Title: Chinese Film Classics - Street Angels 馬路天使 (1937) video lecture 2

For his last trick, The Wedding Banquet, he appears to pop a silver coin out of his mouth,
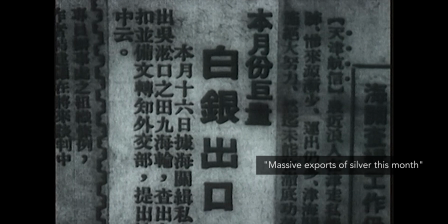494s
chukou, and Wang gives him a title for that trick from yesterday's newspaper headline, Massive Exports, Chukou,
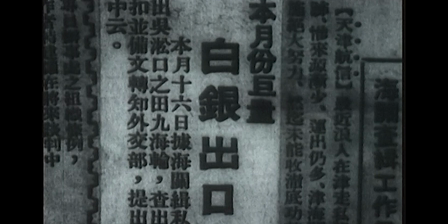502s
of Silver This Past Month, referring to the capital flight from China. The nationalist government at that time was trying to prevent this bleeding by outlawing transactions in anything other than their own paper currency, and Xiaoping discovers this the next time he tries to pay the rent with a foreign dollar.
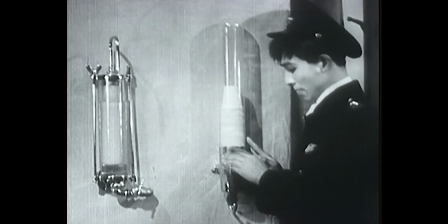520s
The earlier set piece in a lawyer's office is part of this economic parable.
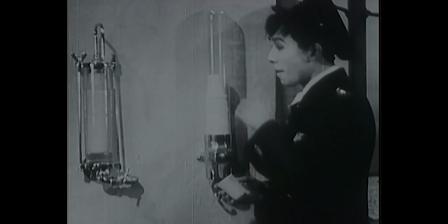526s
Xiaoping and Wang think they've actually gone up to heaven because everything in this lawyer's office is so clean. But they soon discover that heaven also has a high price tag and it will be impossible for them to save their friend through a lawsuit. The scene, played as something of a country bumpkin farce, underscores the well-meaning pair's ignorance and poverty. These are the unfortunates of society. and the happiness they experience tends to be fleeting.
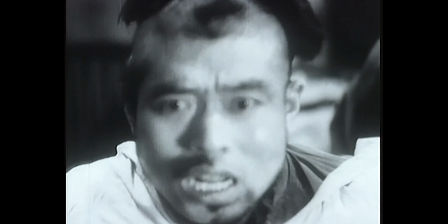552s
Near the end of the film, the barbers get the satisfaction of giving their evictor a ridiculous haircut, but they still get evicted. Shortly before Xiaohong moves in with them, her friends across the alley put on a dumb show for her.
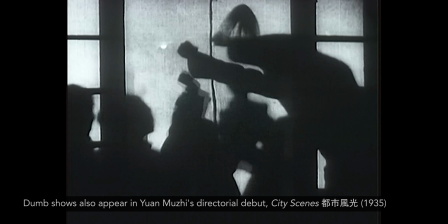566s
They appear as backlit shadows punching their fists into the air as a swelling musical soundtrack suggests principled struggle and triumph.
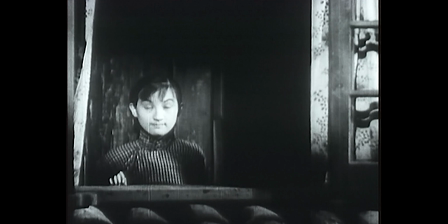574s
Yet this has only mimicked heroism.
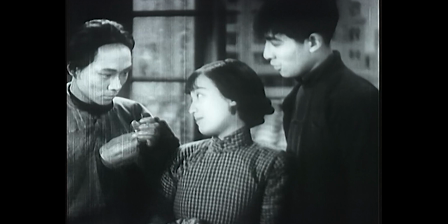577s
At their unofficial improvised marriage ceremony, Xiaoping borrows a friend's earring and puts it on Xiaohong's finger as a wedding ring. This too is something of a mimicry of marriage rites. Xiaoyun, a mute character, is also defined through such ironic allegory.
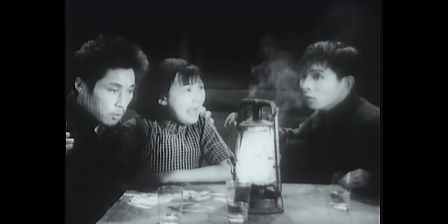593s
One night, Xiaoping is entertaining Xiaohong with spooky ghost stories, and just as he is telling about the ghost's approach,
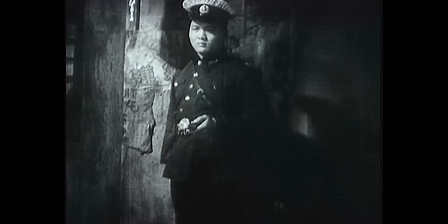600s
Xiaoyun bursts in through the door. The timing suggests that Xiaoyun's nocturnal life mimics that of a ghost. On the dark streets, she is always just one step away from being apprehended by the police. Like the earlier scene in the lawyer's office, these scenes illustrate Street Angel's preference for staging dramatic irony over prescribing political solutions. Street Angel's ends abruptly with the death of the songstress's sister Xiaoyun. her friends gather by her deathbed and agree that there is nothing to be done the film presents a communal plight but it offers no clear answers as to how to solve the problems of these individuals much less those besetting the nation which it refers to only obliquely the tone is one of lament rather than a radical call to
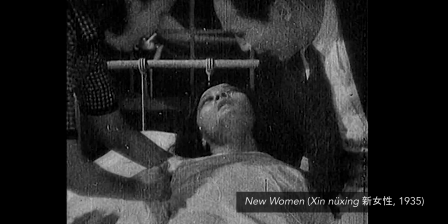649s
action or a cre de corps like the exclamation that bursts from Wey Ming's mouth on her deathbed in New Women,
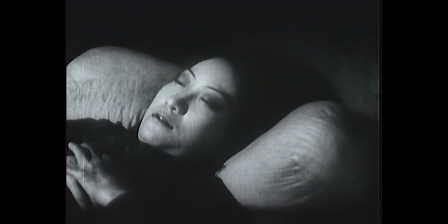656s
I want to live. Xiaoyun's dying words, ants, ants, seems to refer not just to her friends, but to all the little people. They scurry around, but no one hears them, and they only get trampled underfoot.
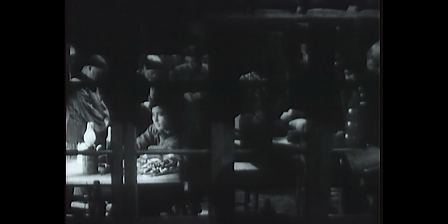672s
We cut to a shot from outside the room, looking at the ensemble through a window frame that resembles the bars of a birdcage, or perhaps of a prison. For all of the song and clamor in Street Angels, a film made on the eve of war, its ending is decidedly and deliberately muted.